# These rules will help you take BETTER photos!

So in photography there are these kind of rules, I guess. It's more like guidelines. You don't have to follow them all the time, but it's a great tool to frame up your images. And I really think it's important to know these rules so you know when to use them or when to break them. Some of the greatest photographers through time have become famous because they broke the rules.
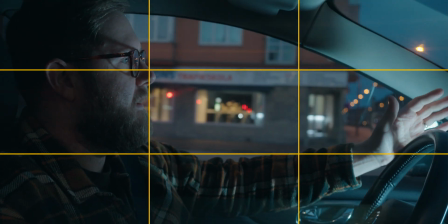[0:41]
So the first one is the rule of thirds. It's this grid that helps you divide your photos into, well, thirds,
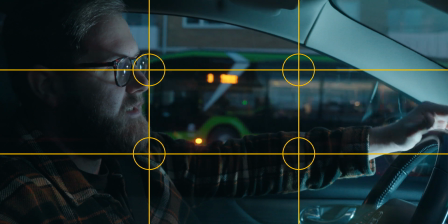[0:48]
which creates these points of interest that the eyes are drawn to.
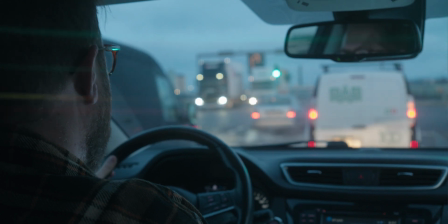[0:54]
So what happens is when a subject is placed in one of these areas, it creates a good experience for the viewer.
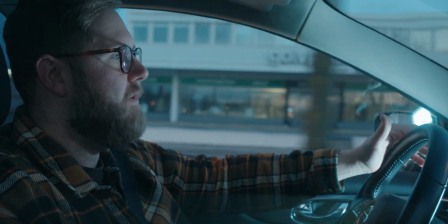[0:59]
You could also place your subject in the center of the frame. This creates a feeling of authority.
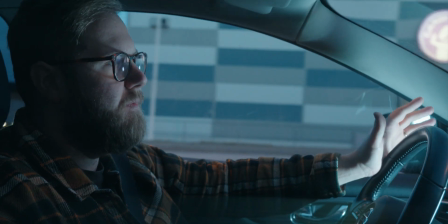[1:05]
You often see this in YouTube videos where people are teaching stuff.
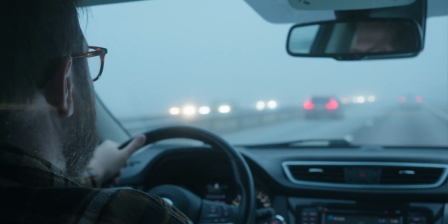[1:09]
It creates this feeling of this is an important person that I need to watch or listen to.
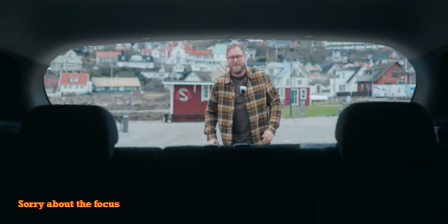[1:19]
So another great tip is a frame within a frame, which means that you create a frame around your subject using whatever you have in your surroundings.
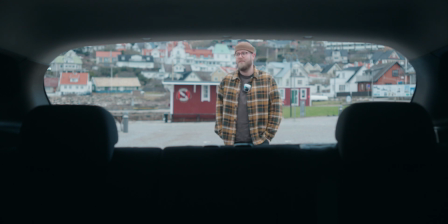[1:31]
So like me right now, I'm using the car to make a frame around me, and this really helps create a focus point to draw the viewer's eye in.
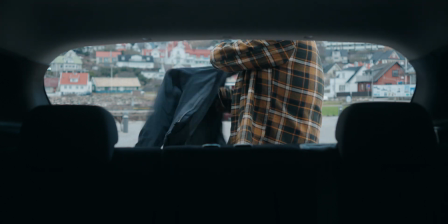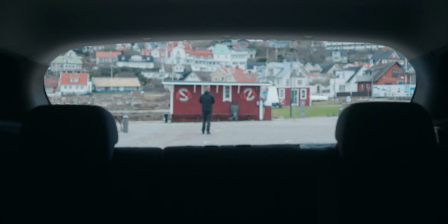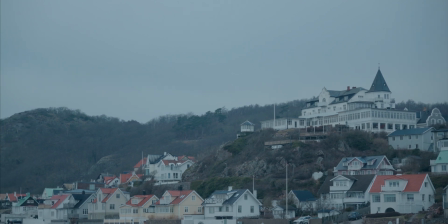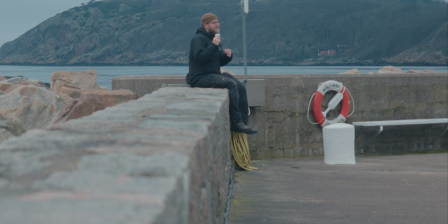[2:13]
So our brains are using a lot of energy all the time. It's constantly trying to figure out where to look and how to understand a frame. That's why it feels good to look at an image that are using these rules, because it helps the brain understand where to look, which saves energy.
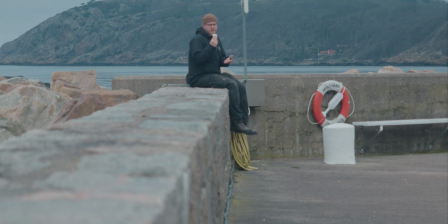[2:31]
And once you learn when to use these rules, you also know when to break them. Because when breaking the rules, we confuse the brain and it doesn't know where to look, which make us stop and take another peek at what we're looking at. This is used a lot like in commercials and stuff like that. The final rule I want to bring up is leading lines.
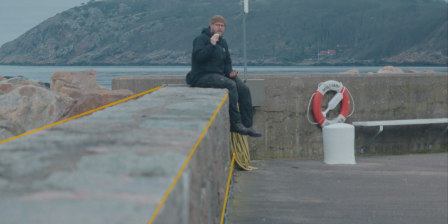[2:48]
As you can see here, I placed myself on this wall, which creates a line from the camera down to me. This really helps the eye to understand where to look, because we're leading it down to the subject. And these rules can be used in anything, photo or video. It all applies. It was supposed to be foggy today, but well, there isn't much out there. I don't know if you can see that, but well, that's just how it is sometimes. But there are these caves down here that I want to explore a little bit and see if we can make something happen there.
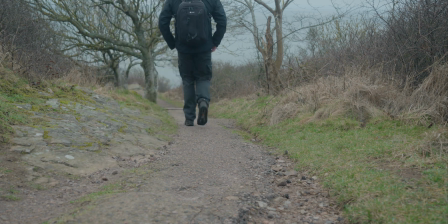[3:23]
Hopefully we get something. So here we got a chance to use one of the rules, the framing one. So right down here I got this lighthouse that I want to shoot, and I got these rocks in the foreground, and hopefully I can line it up so we get some kind of frame around the subject.